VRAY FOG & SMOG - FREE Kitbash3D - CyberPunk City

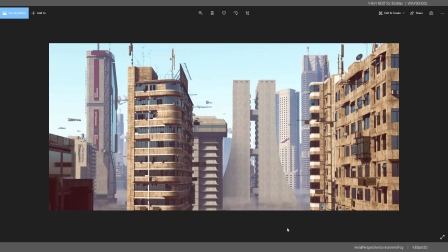Alex Hill, VRay Guide, and today we're going to check how to make this cool cyberpunk scene with the free models from Kitbash3D. And of course you can download this scene by the end of this tutorial, so you can follow along.
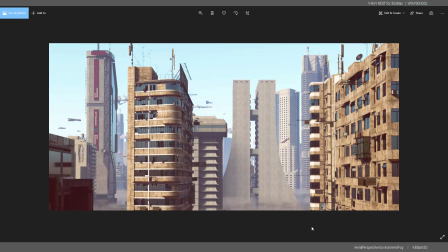And the emphasis of this video is to show you how to use environment fog with aerial perspective and some smog in order to give a nice depth to your images, to your extreme long shots of exterior renders.
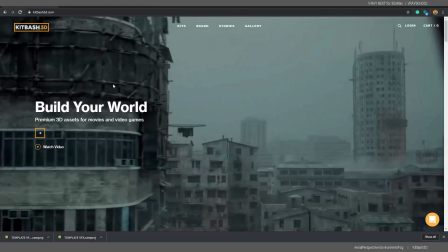Okay, so first let's go and download Kitbash3D.
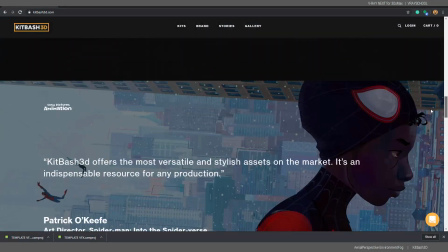They have a free package.
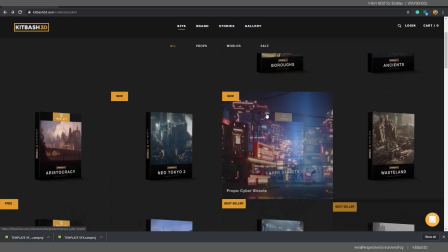If you go to Kits, you'll be able to download their free cyberpunk.
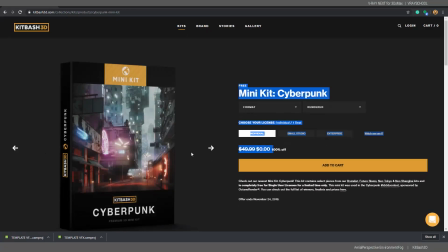They had a nice challenge here. I think they did already.
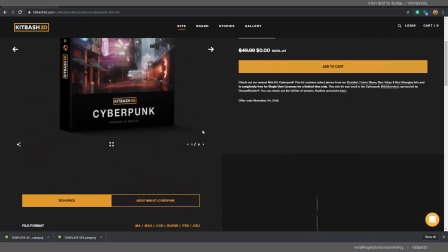A bunch of users submitted cool works. So this is really cool free setup of cities.
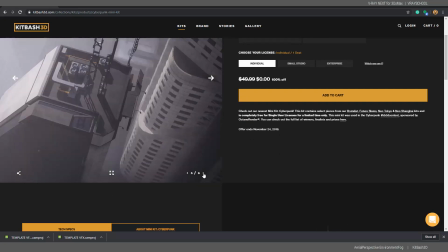You can see all of that stuff is very detailed, so you can get a really nice results, and it's completely free.
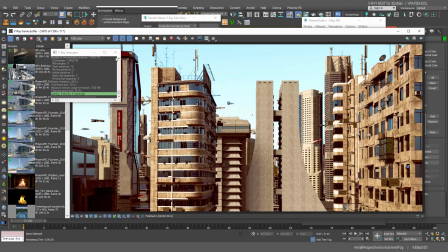So now back to our 3D model. I've kind of arranged
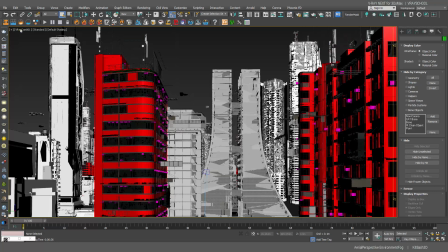those models, and I added some flying objects, some spaceships, so it will look more realistic.
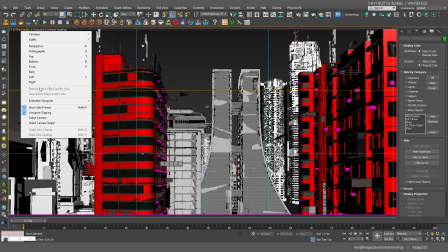And let's activate our camera and in the viewport.
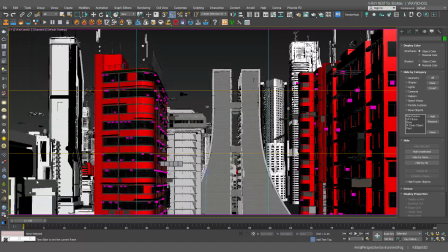I also did some little animation of those objects, but I wasn't able to render it. So let's just get down to the tutorial and see how this stuff works.
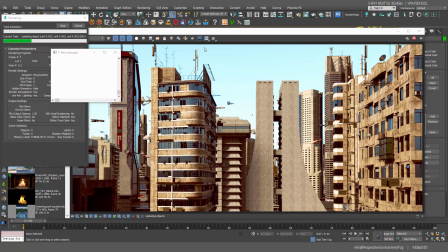So if I click render, you can see that scene.
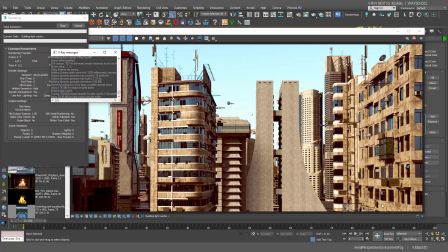It's looking good, the lighting in general, but it doesn't have a really good sense of depth. So first thing that I like to do, I always like to add aerial perspective.
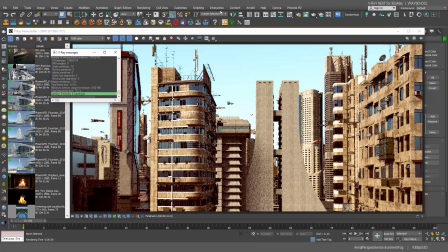That's the first thing that we're gonna add.
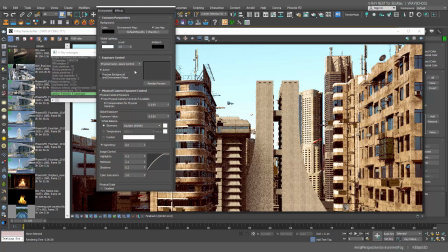If you go to environment, as you can see here, I'm using VRay physical camera control, exposure control.
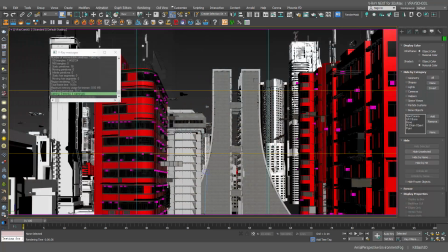That's for a regular camera. I have two cameras in that scene. One is up and one is down.
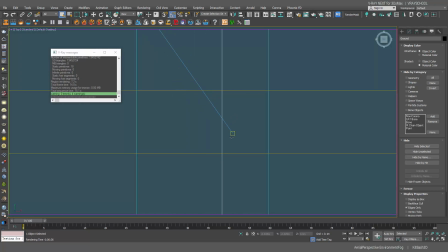So this is a regular camera, and the exposure control meant for that one. With the physical camera, you have a better control, manual. So you can see here, I kind of scattered
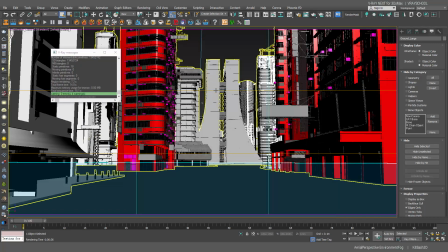the objects all around in order to get a little bit better depth for my scene.
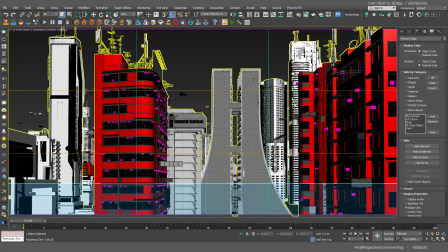Now, I tweaked and I played a little bit with the sun. So let me show you some sun parameters here.
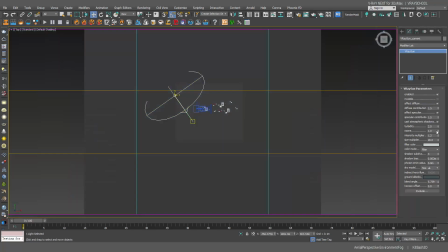So I actually wanted to get nice soft shadows. That's why I put 20 in the multiplier. And also I played a little bit with the turbidity on L zone just to get this nice effect.
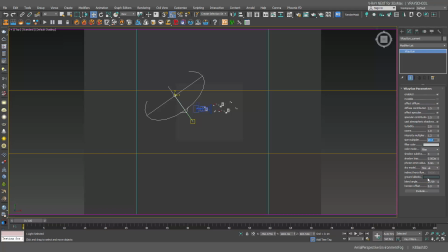And then I also did a little bit ground albedo here with the horizontal in order to get by horizon line this nice solid color to match better my bluish yellowish kind of perspective line.
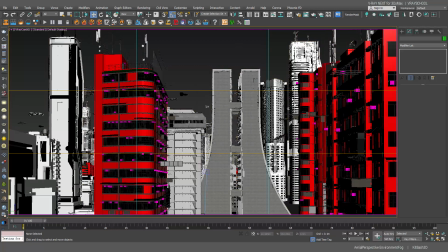So let's go back to my camera and go into environment.
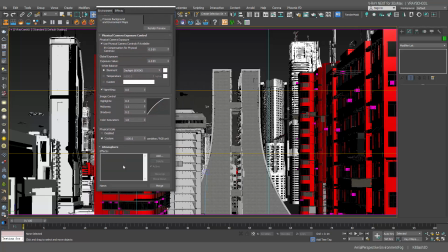I'm gonna add aerial perspective here. That's the first thing that we're gonna add, and we're gonna do some adjustments to it. So let's increase the visible range somewhere about here,
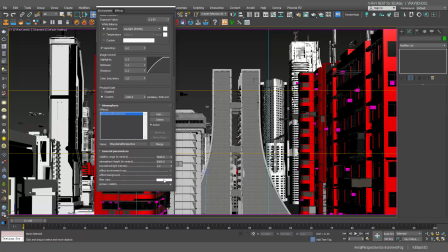and let's change the color to be a little bit bluish grayish.
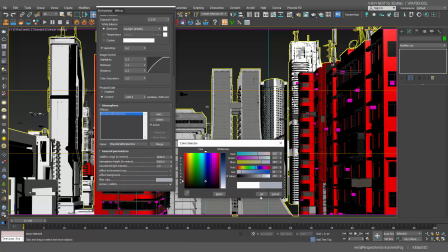And now let's click render, see what we get.
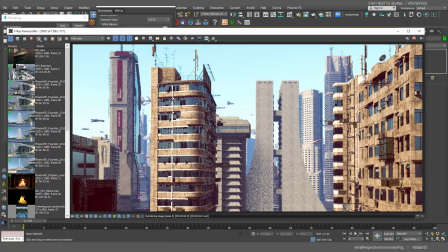All right, so we're getting nice bluish mist to our, it's kind of looking like fog, but it's more for the aerial view in order to get that nice continuation.
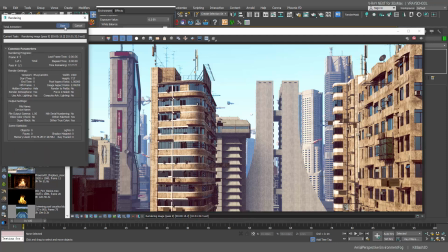So that's the first thing that I like to add. I'm gonna stop it, and let's add now VRay environment fog.